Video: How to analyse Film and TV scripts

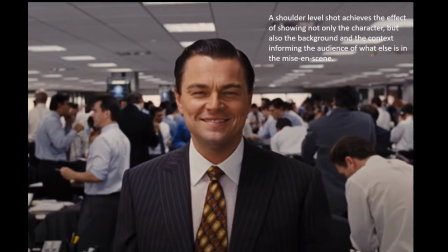53:06 He's smiling. He's got that kind of evil glitter in his eyes. In the background, we have men that have their shirt sleeves rolled up, meaning they're working. They're panicking.
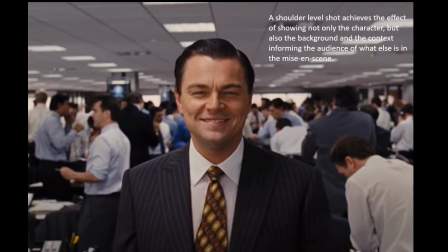53:19 There's this huge kerfuffle and chaos, sort of, there's busy work and panic and stress and pressure in the background, and yet here he stands almost untouched by the chaos in the background.
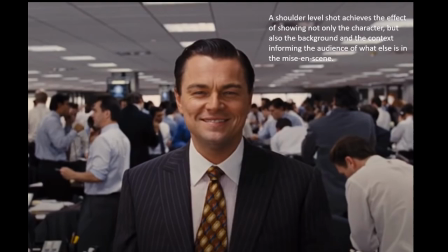53:35 And so shoulder level shots typically are sort of used to sort of establish things. What does the audience see in the background?
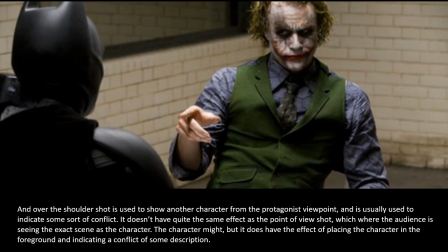53:47 Okay, the over-the-shoulder shot is used to show another character from the protagonist's viewpoint. It's not the same as a point of view shot. It suggests conflict. Whenever this kind of shot is being used, it's kind of always used to
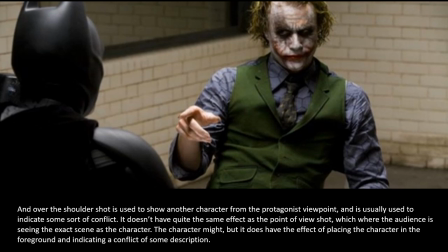54:05 suggest the idea of conflict between two characters. It places the protagonist in the foreground and usually the villain standing in front of him. It's the kind of shot that we would see a lot in the old westerns. Use this one an awful lot.
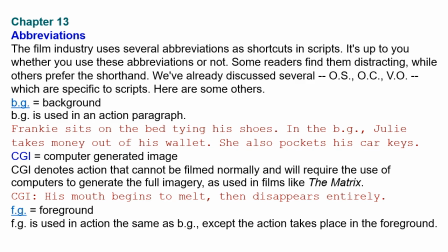54:22 Just very quickly, there's a lot of abbreviations. I don't think that the IB would expect you to understand these, but some of these should be familiar. You probably would know what CGI means.
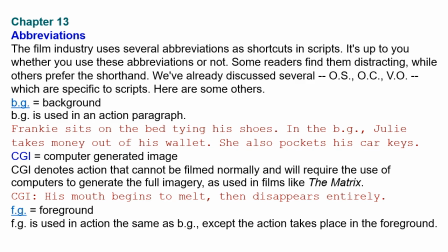54:40 Okay, background, BG, background, foreground, in front of the action.
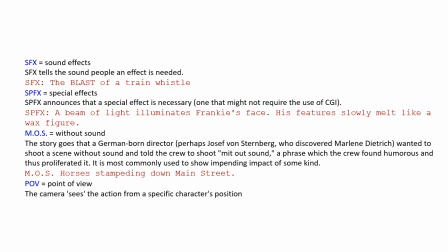54:49 So this is the rest of the abbreviations. Now, not to confuse, SFX is sound effects, SPFX is special effects. So there's those two. Now, MOS is without sound,
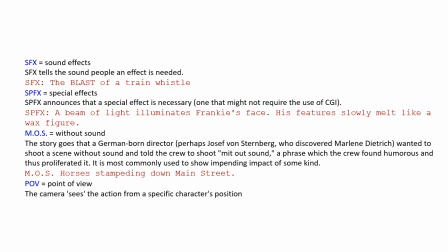55:06 and of course they have a little story there about somebody trying to shoot a scene without sound, and you without sound, and of course that became, and it's one of those strange things that happens in cinema. You have all sorts of strange
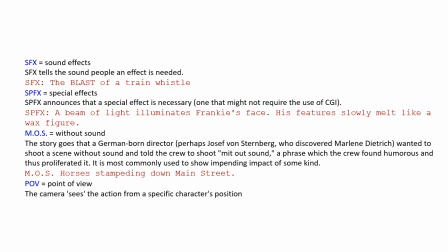55:22 I guess traditions, and then of course point of view. The camera seeing the action from a specific character's position, and that's really a camera angle rather than but it is an abbreviation.
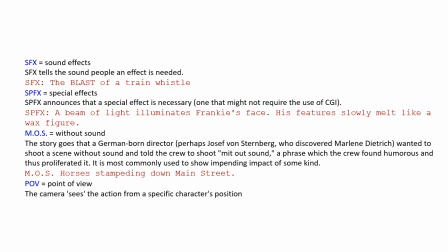55:35 Okay, so that is really all I have for you at this point on film scripts and television scripts. As I mentioned, they are two of the those two we do have to cover.
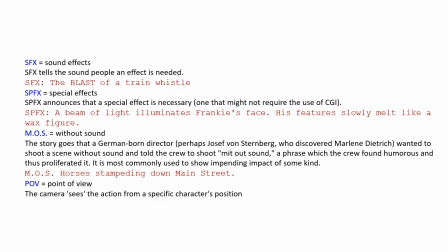55:49 It just means that if you do encounter one in the examination, they're not going to be completely alien to you, that you'll have your head around them. And really the focus in the examination is to really examine
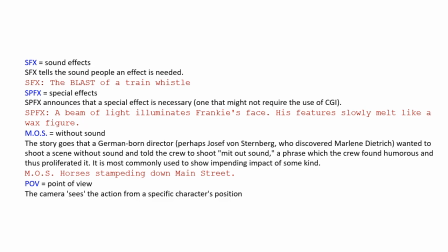56:05 that text and analyze the text in terms of characters' motivations, what characters are thinking, how does the writer convey meaning through the text,
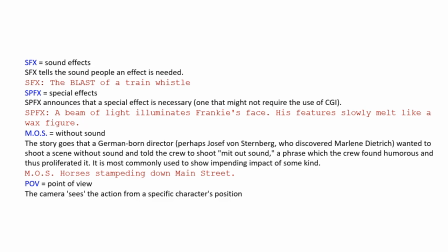56:18 how could it be interpreted by a producer, that it, keep in mind that these things could be interpreted in different ways, but more importantly, how does what exact precise language is used, what language techniques.
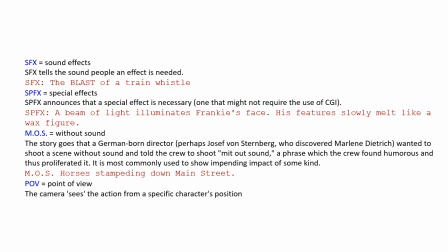56:35 They can often be very literary pieces of writing, which will use the same literary techniques that we've observed in most of the other texts that we've read. Really important is you must get to a global issue.
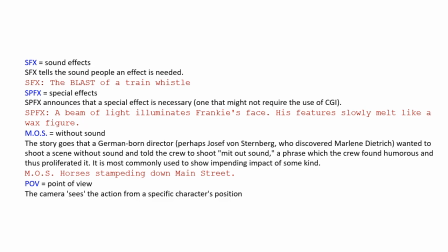56:51 You have to connect what the writer is saying to some sort of global issue. What is the wider significance of, for example, I mean, if you wanted to talk about 13 Reasons Why, yes, it is about suicide.
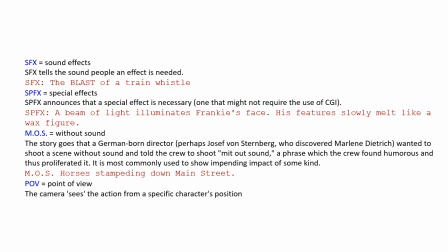57:08 It's about a very serious problem that needs to be discussed.